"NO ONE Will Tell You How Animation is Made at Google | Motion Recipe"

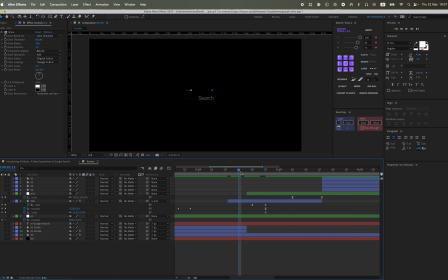and something shifted a bit, the position moved. We need to fix that. You can just stretch it a bit with Alt position so that the transition matches up and it's smooth. Here's something like that.
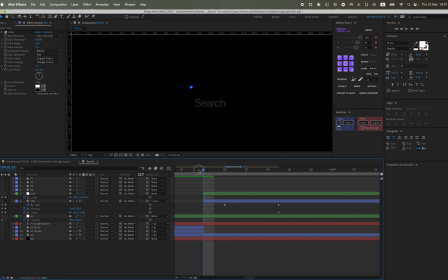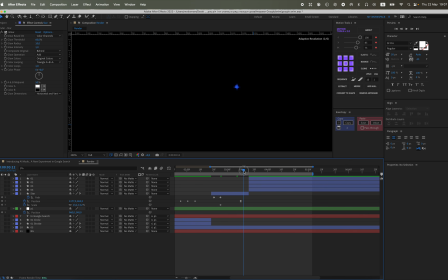Let's increase the scale. Move logo animation aside. Let's set the animation graphs to 75. We'll stretch it a bit for the sky, for the star, for our star.
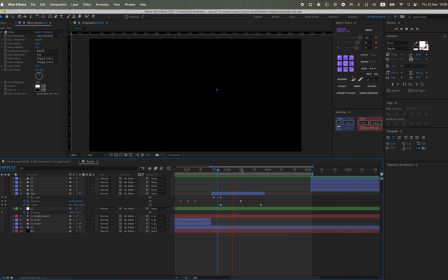Increase scale. This is a visual representation of the animation graph, which shows how different animation states are connected and transition from one to another within the system.
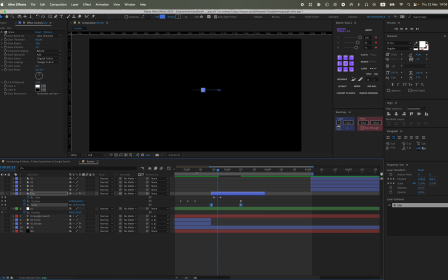Here's what the animation graph looks like. And let's stretch it a bit more, just like before. You might notice again that it shifted a little. Oh, this one moved in position, which is something to watch for as you work.
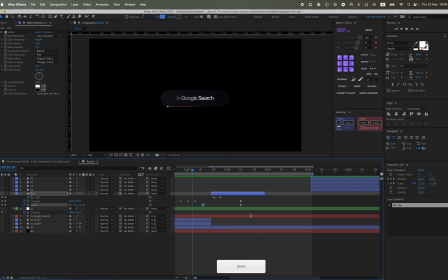You can stretch it a bit with Alt, which lets you make more precise adjustments to the position. Take your time and make sure everything looks the way you want before moving on. It should almost match up exactly 1-to-1.
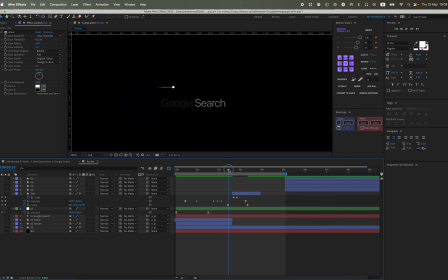That's what I got here. And something's a bit off with the animation graph. Let's set it to 85. Bye.
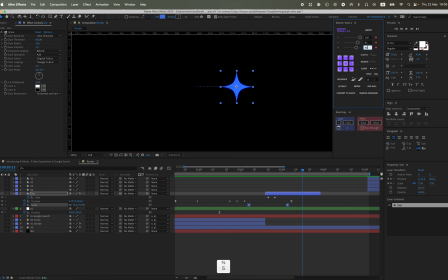Let's add a null object and animate it by rotation time.
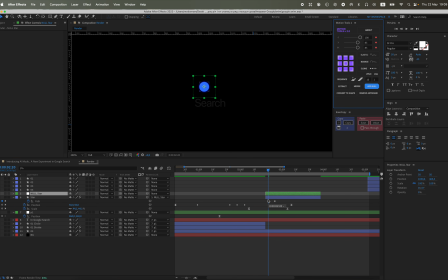It's not working. Alright, let's delete it. Let's then animate the rotation directly on the star. Expression time multiplied by 120,
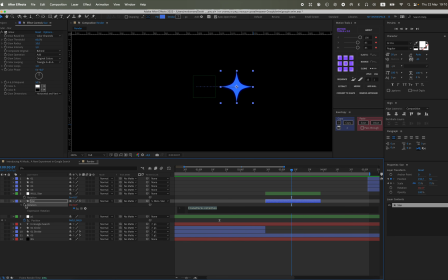so that we don't just have a static transition animation, but also some extra animation.
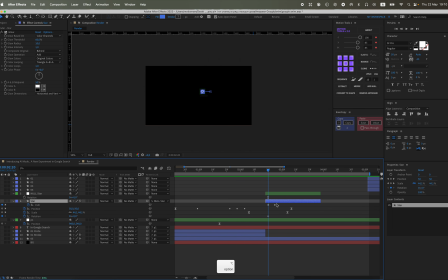Let's animate not by time, but just animate the rotation.
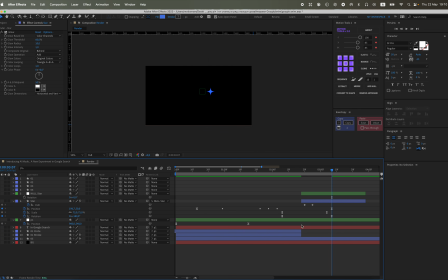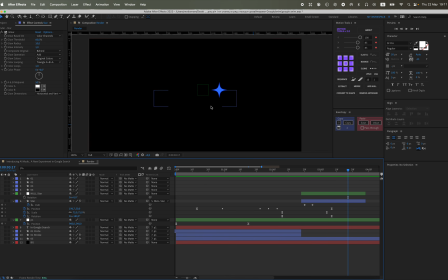This is a secondary animation that adds more dynamics.
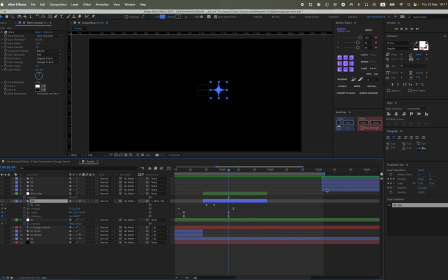And now we need to determine the area where we'll direct our star. Something like this. Let's turn on the guides like this, so we can understand where exactly we need to move in terms of position.
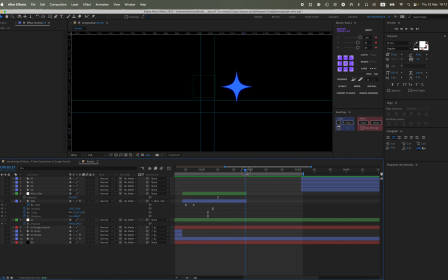Let's extend the star a bit so we have space, so to speak, to turn around and see where we need to go.
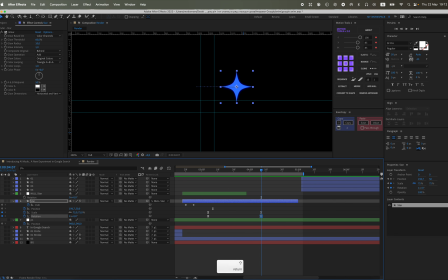And we'll set another keyframe and drag the star right into this square. With the help of this tool, we'll basically make our path so that we can, adjust it as needed if necessary.
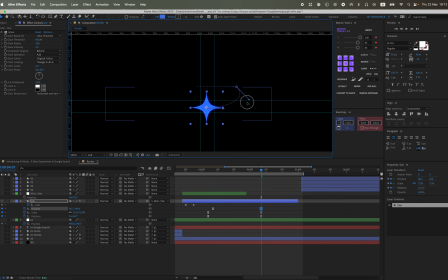So that the star doesn't move in a straight line, but along an arc. We deleted the third, central keyframe for rotation, leaving only 2.
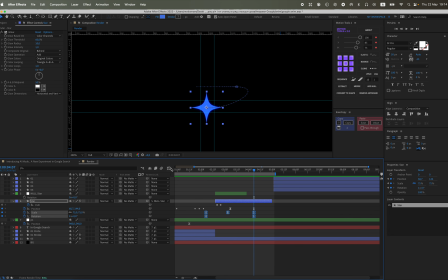This way, the animation for the position, rotation, continues right up until it transitions into the logo. We select the animation keyframes, go to the graph editor, and set the value. Let's make it 85.
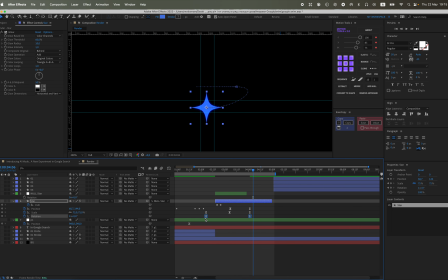Here we create an animation curve,
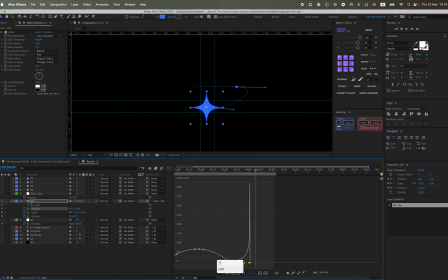so that the star gradually picks up speed and dynamically flies into the logo. This will be absolutely perfect for the transition.
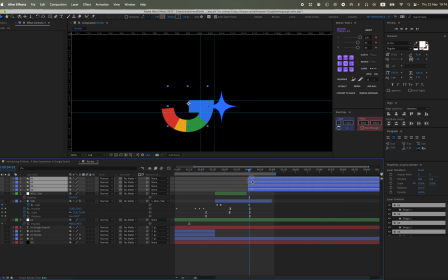And right at the moment of the transition, we need to cut it off. And that's where our animation using the trim paths should appear, specifically the logo.
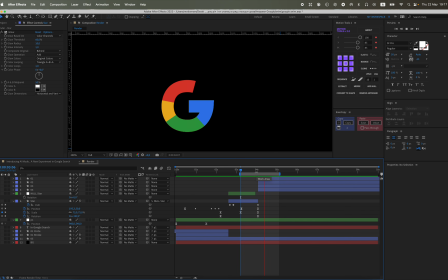Draw a square. Convert it to a Bezier path.
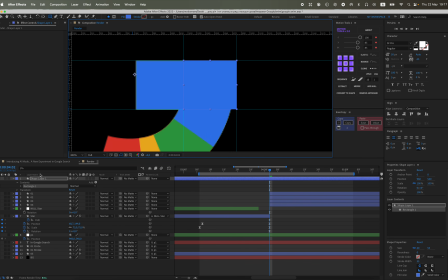Set a keyframe, copy this path, and paste it into the star's path. So that the star doesn't just fly in, but actually transforms, you could say, into a part of the logo.
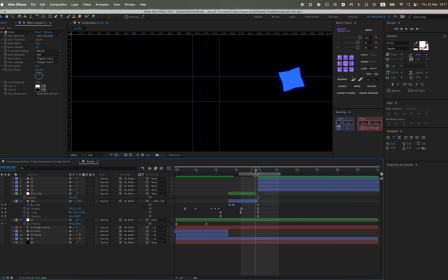This is also very rough, but I think the logic itself will be clear.
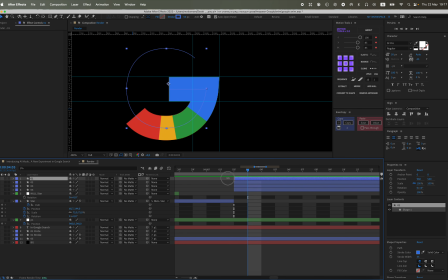It's kind of to give a better understanding, like, here comes the square flying in. The shape of this logo, this part is kind of square, so it will. The transition will be smoother.
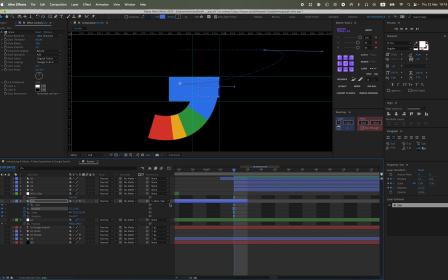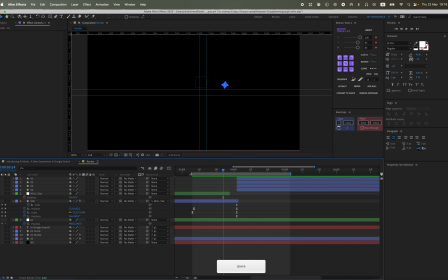Let's also add a glow to the logo. Actually, let's first precompose it with Ctrl-Shift-Send, just to keep things organized,
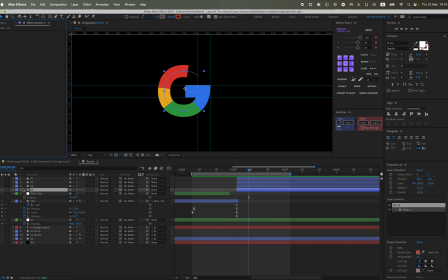and then, after that, we'll go ahead and add the glow effect to it.
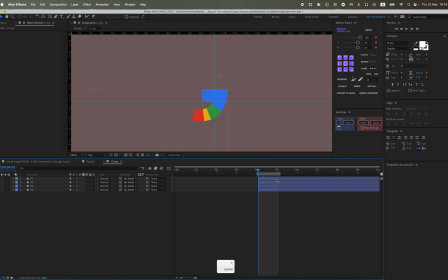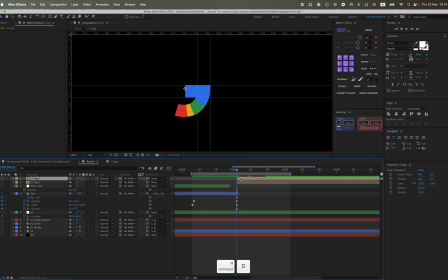Let's duplicate it and create this kind of effect. With the help of a blur, we'll make a smooth, soft glow. This is better than just using a regular glow.
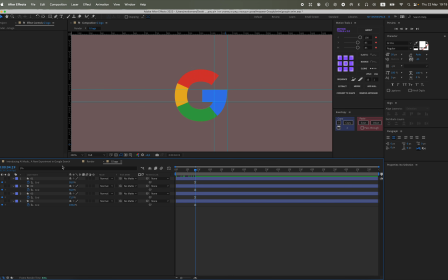And we'll animate the opacity so that our highlight gradually fades out.
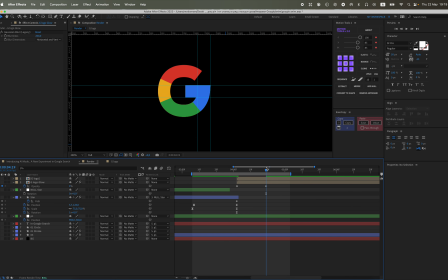Let's stretch out the keyframes a bit.